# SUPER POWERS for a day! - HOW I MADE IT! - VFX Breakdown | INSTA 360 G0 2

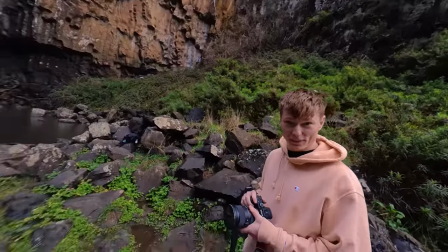(4:07)
Then there was a bit of acting and then I had to do a jump as if I was going to jump on top of the waterfall and then take the camera off my head,
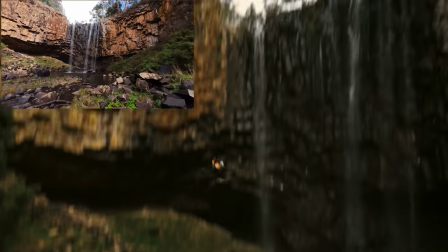(4:13)
put it on an FPV drone, put the drone in the exact same spot where I did the jump and fly it up from there.
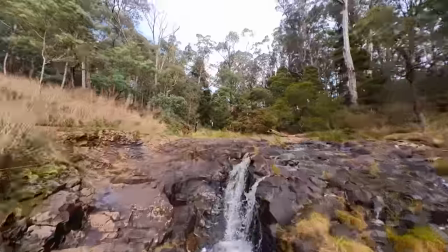(4:18)
From then on, the rest of the shots were very similar. Just put the camera in the exact same spot on a different piece of equipment, fly it and jump.
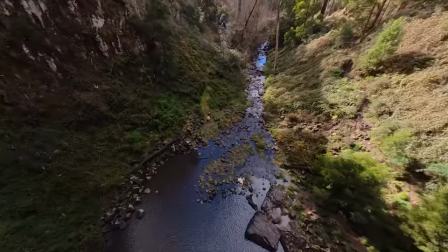(4:25)
And because of this accuracy while filming, I was able to get an awesome result.
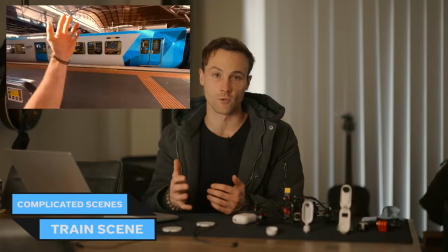(4:29)
Now for the train scene, when I ran up to a moving train and jumped through and slid on the train to see Michael standing there confused.
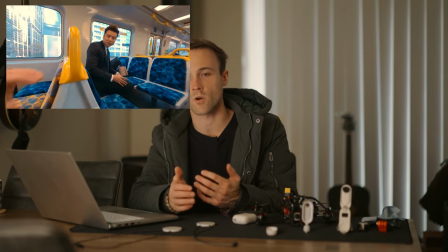(4:37)
Now this is a scene that wasn't super complicated to film but it did require me to think a bit about the physics of the train moving whilst
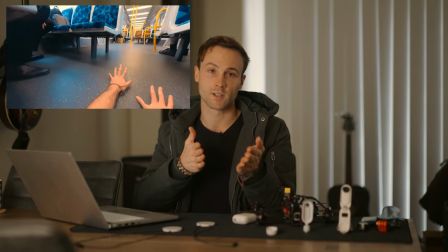(4:44)
I was running straight into it because if the trains moving forward then I'm gonna need to slide backwards obviously to catch up to the trains momentum.
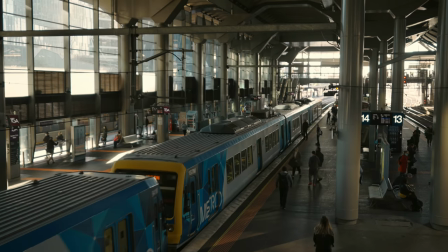(4:51)
So I took this all into account and to film the first part of that scene I calculated when the train was about to leave and then ran down the
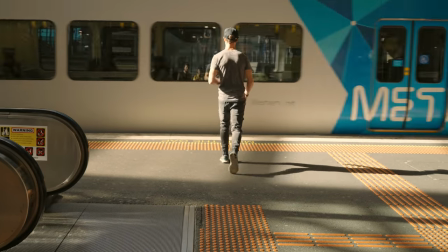(4:57)
escalator and as the train was just leaving I ran up to the train so it was moving fast enough to look a little bit scary but I did make sure to keep my distance so it was safe whilst I was filming however it didn't look very safe in editing and that's kind of how I wanted to make it look. Now the next part of the scene I was in the train as far back as I could go and I walked sideways and then I dropped
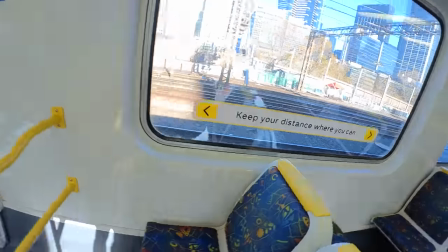(5:18)
to the ground whilst turning the camera and I got my friend Rishi to grab my legs and pull me backwards and slide me as far as we
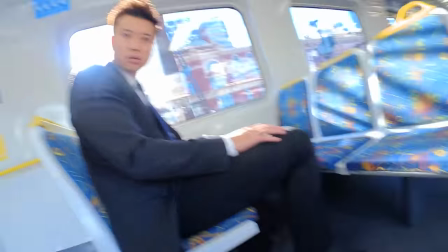(5:24)
could then I looked at Michael and that's how we got the physics working in that train scene. Definitely one of the weirdest things I've ever done for a video but I think that's just how it is isn't it? When you see the final product you realize wow that was actually freaking sick but reality is you got to embarrass yourself quite badly. There was also a lot of time remapping in that scene as well to speed things up.
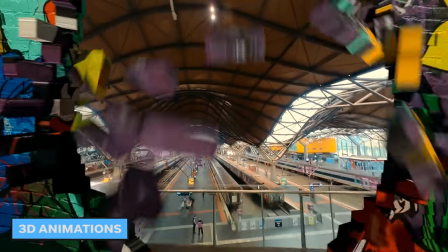(5:45)
So the 3D effects in this video were actually made from 3D software separate to After Effects because this is the only way that you can do it.
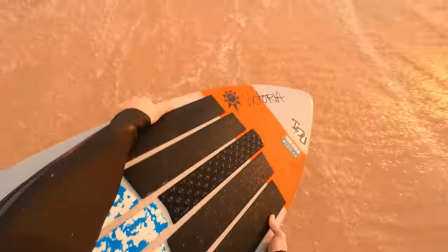(5:52)
So to create that skimboard I actually designed that in 3D software and in order to get the right colors and texture of the skin board,
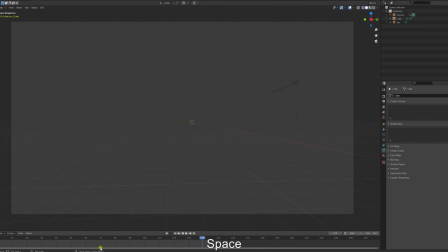(5:58)
I 3D projected a screenshot of the video onto that object and then that gave me the texture and the look. And then I just animated it to spin around in 3D space and then I 3D camera tracked it into After Effects after that and that's how we got the shot.
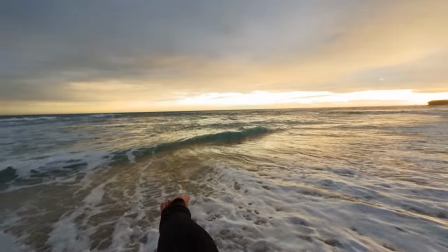(6:13)
And then of course to film that scene it was just me looking out into the water and then looking down with the camera on a
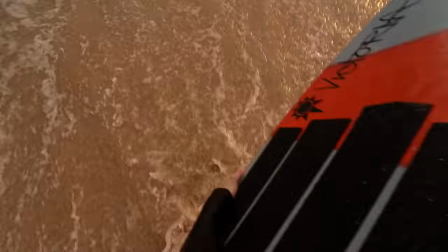(6:18)
hat mount and then I had the board in my hand film the exact same thing the board in my hand and just match the cuts.
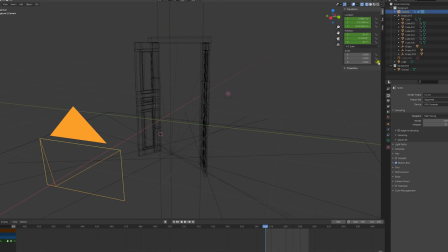(6:23)
All of the teleportation doors in this video were also created in 3D software where I used a real image and then brought it into the software, extruded it and created the individual parts of that door. But the hard part about these doors was tracking them into each scene.
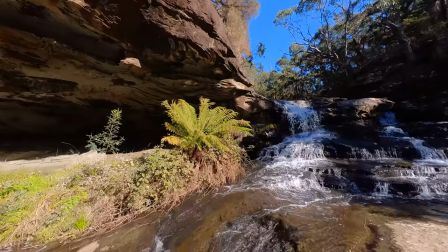(6:38)
We had to be super careful not to shake the camera and to keep it as steady as possible knowing that I would have to track these scenes later because
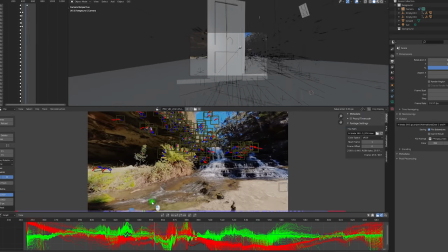(6:45)
if there was shake then the tracking markers would lose track of the detail in the shot with the motion blur and shake and then
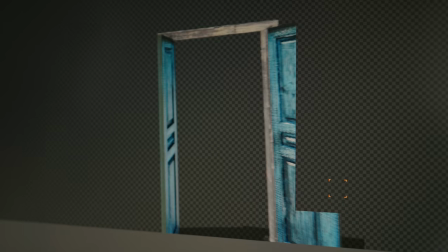(6:52)
that would just be an absolute pain in the butt for me to get the doors accurately tracked in. For transitions in this video there was a lot of match cuts so like matching movements up together and then just blurring them together to make it look like one continuous shot.
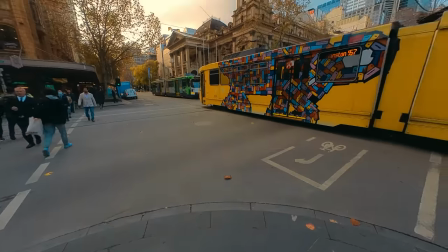(7:04)
For example the scene where I'm falling onto the ground I've originally filmed a scene of me falling to the ground in one location and then did
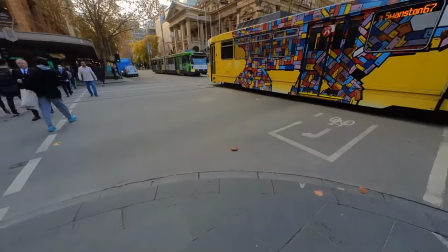(7:10)
the exact same thing in another location making sure to show my hands on the ground too and then I just faded them both together because they were
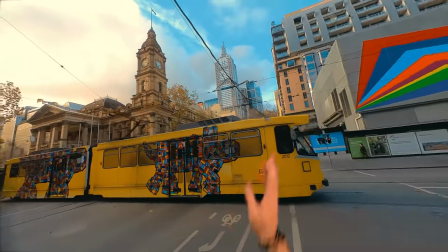(7:17)
the same movements it turned out really seamlessly and for the scene directly after that where I grab the tram and pull it, that's just some simple masking around the tram in After Effects.
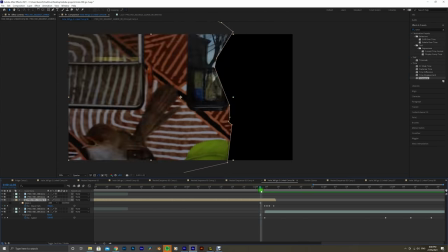(7:25)
As the tram keeps moving, I just mask it out and then replace it with a background layer that looks like it could have been behind the tram and this worked out very well.
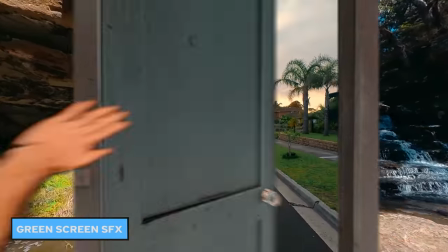(7:33)
Now, there was a lot of hand gestures as well throughout the entire video. A lot of that was actually filmed in front of a green screen.
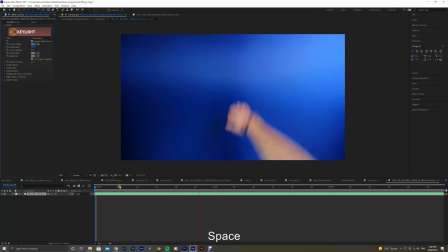(7:39)
So I had the GoTo on my head with the hat mount adapter and I just filmed myself doing the hand gestures in front of a green screen as accurately as I could for the different parts of the video.
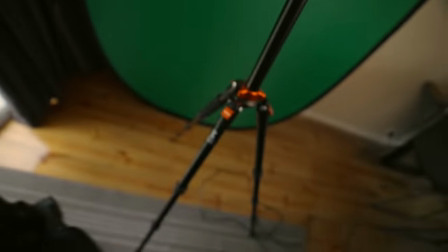(7:48)
Okay, so I've got the Insta360 Go 2 here on a tripod and a green screen in front of it with a big light helping to light it up.
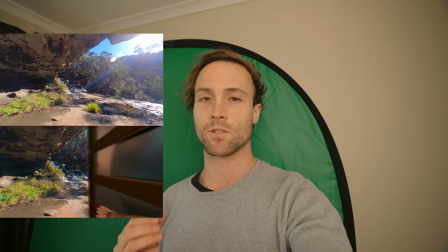(7:56)
Now, the reason behind this is throughout the video, there were a lot of scenes where I needed to do 3D tracking, like tracking the doors in the video.
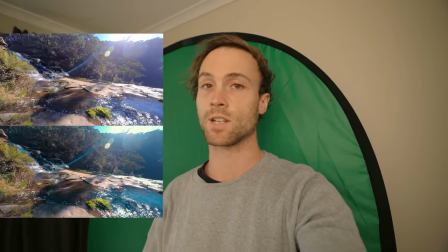(8:02)
And if I had to put my hands out and done some gestures while I was in those scenes, it would have been very hard to get an accurate track in those scenes.
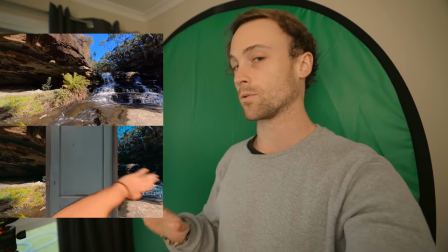(8:10)
So what I'm doing now is I'm putting the hand gestures in later.